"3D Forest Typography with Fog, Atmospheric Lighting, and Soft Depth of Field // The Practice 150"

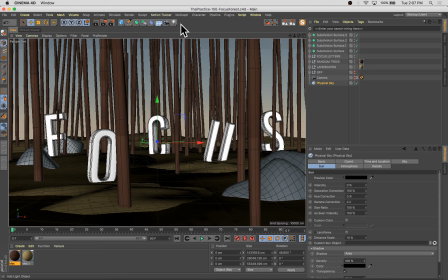32:26 Now I'm going to add an infinite light, which is going to act a lot like a sun. By default, the infinite light is pointing off to the side, which isn't what I want. So I'm going to angle that.
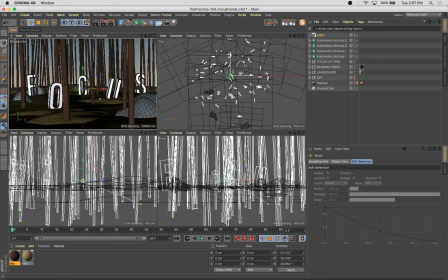32:40 Actually, put it in a position where we can see it a little better. Infinite light acts a lot like a sun.
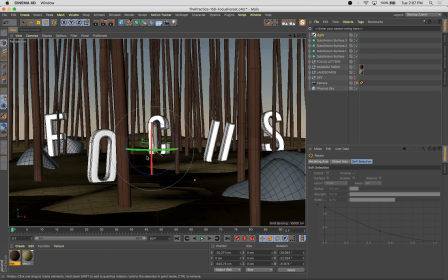32:46 It's just going to be a large unidirectional light in your scene. And it's just, the position of it doesn't matter. The angle of it is what matters. It's going to take on the angle that you see in this little line in the center here.
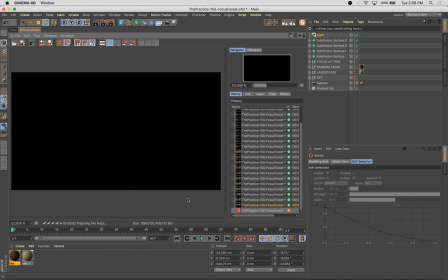33:01 So let's see what we get. It's going to be a strong, harsh shadow at the harsh lighting at this point.
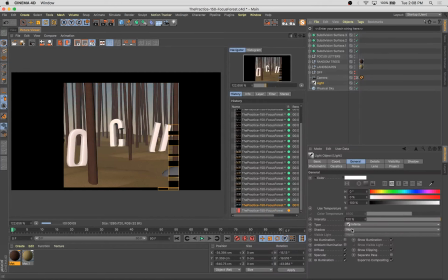33:08 You see, we haven't added any shadow to it yet. So let's add a ray traced shadow because that's what the sun is like.
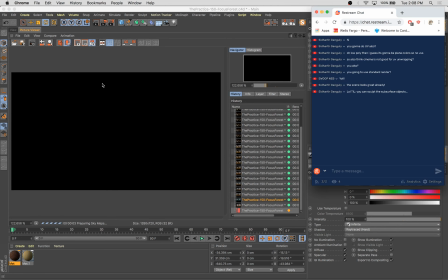33:15 We'll see how that looks. A little too strong at this point. What I wanted to do, add a little more of an angle here.
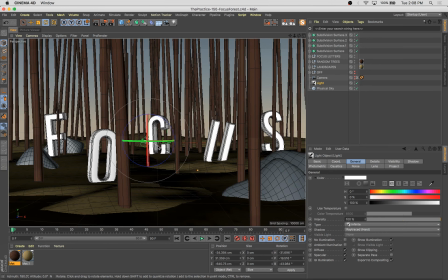33:25 What I wanted to do is have some like dappled lighting coming in through here as if the sunlight was filtering through the trees. And in plenty of episodes of the practice in the past, what I've done is actually use a cloner object and actually put a whole bunch of stuff
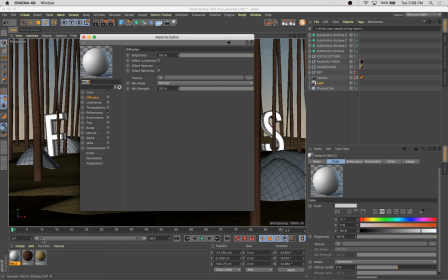33:42 in the sky above the scene to force that lighting.
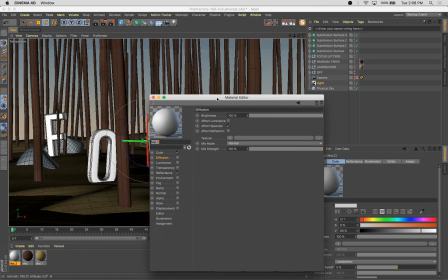33:46 What I learned that you can do recently, which I love, is you can just take a material,
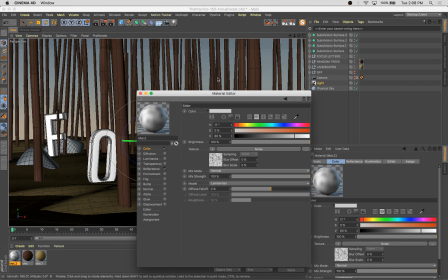33:53 add some noise to it, or a bitmap image or whatever you like. If you want to do like your bat signal in the sky, this would be a great way to do that.
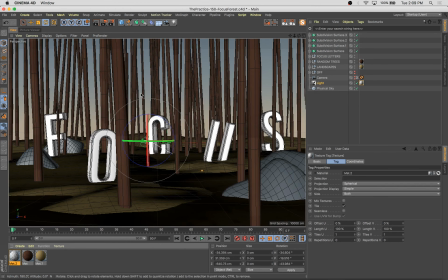34:04 What I'm going to do is I'm just going to add a noisy texture to this light, and what should happen is I should get a noisy light automatically.
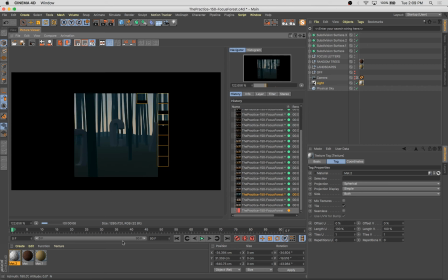34:12 Now, that didn't work. How do I do this? I wonder if I have to do this with my alpha.
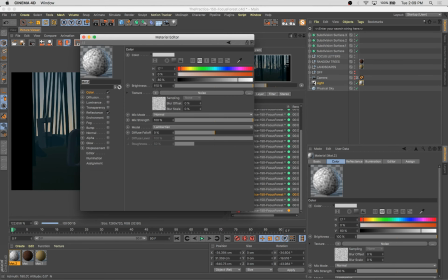34:20 Maybe I have to do it with my alpha. Off reflectance, turn off color.
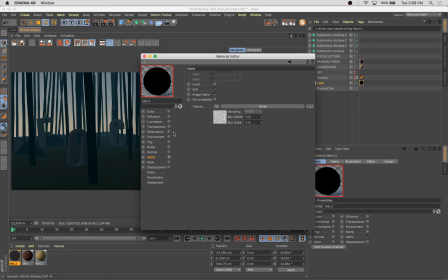34:27 Let's move this over to the alpha channel. I think this works in the alpha. Just learned it, so forgive me here if it doesn't work off the bat right away.
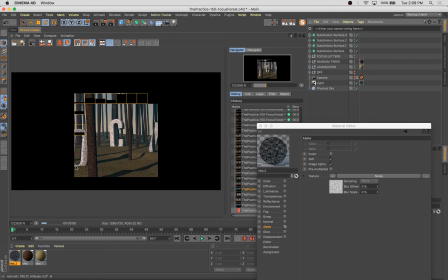34:36 There we go. Now you can see it's adding this texture to the light itself.
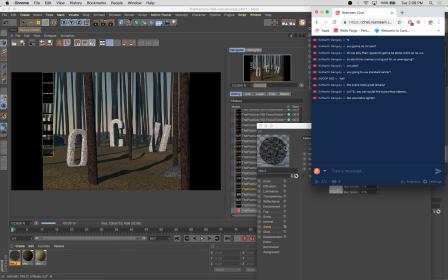34:43 Holy cow. It's kind of like volumetric lighting, I guess.
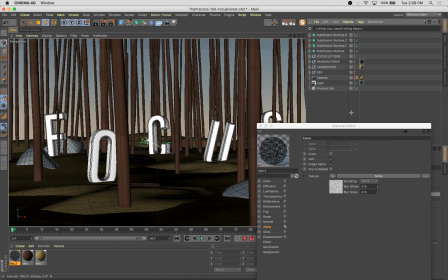34:53 I still think there are a few things.
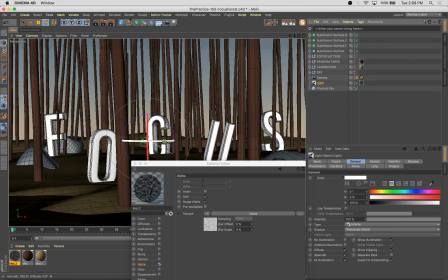34:58 So I think this is at the wrong angle. I want to angle that off a little more. I'm going to add a bit of yellow to it, just to be some warm lighting, some warm evening lighting. I think intensity is a little too strong. Go in here and add a little more interest by adding some blue to the shadows so that it looks really good.
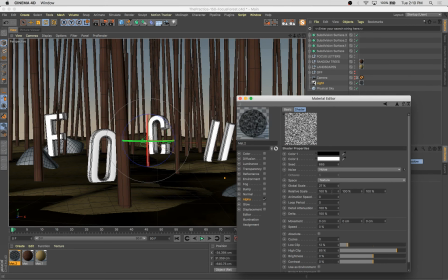35:18 And I think the noise was too small, so let's go way back up. And we also want to clip out some of this lighting. Actually, let's go in the other direction.
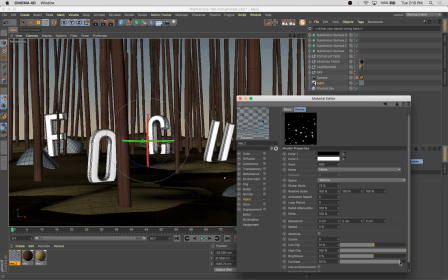35:32 Turn the contrast up because I don't really want a lot of softness. I want, leaves don't have feathered edges typically.
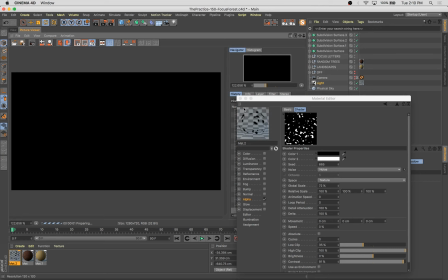35:41 Let's see how that goes. That's going to make the scene a lot lighter.
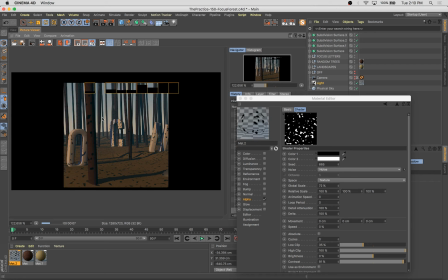35:46 What I used to do was literally add a bunch of objects in between the light and the scene.
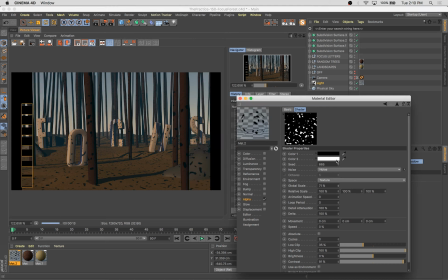35:54 This is going to do that in a much simpler way. I think I need to make the scale larger. I need to change the clipping. We're going to adjust this, get it going.
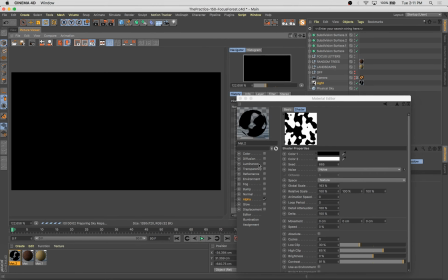36:06 We're going to make our scene a lot lighter than it would have been. Now we're getting there.
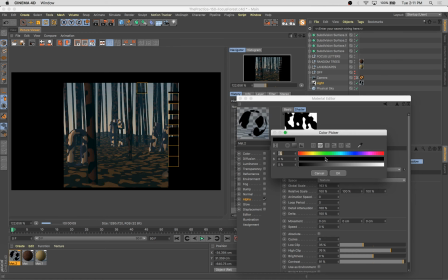36:12 Now we're getting someplace. So I think maybe I'm going to come up with the gray a little bit with that dark end so that,
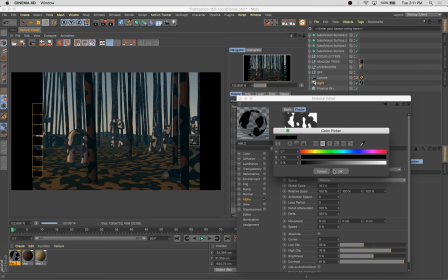36:20 oh, actually we need to go in the other direction. Make this white sort of a light gray.
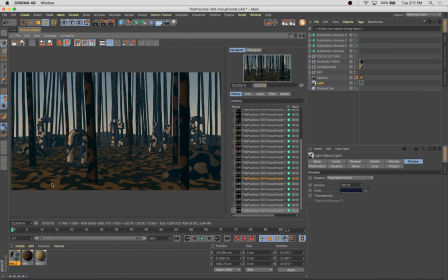36:27 So that way we're not getting such a harsh shadow.
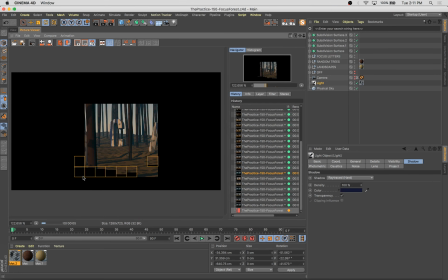36:34 Better. Getting there.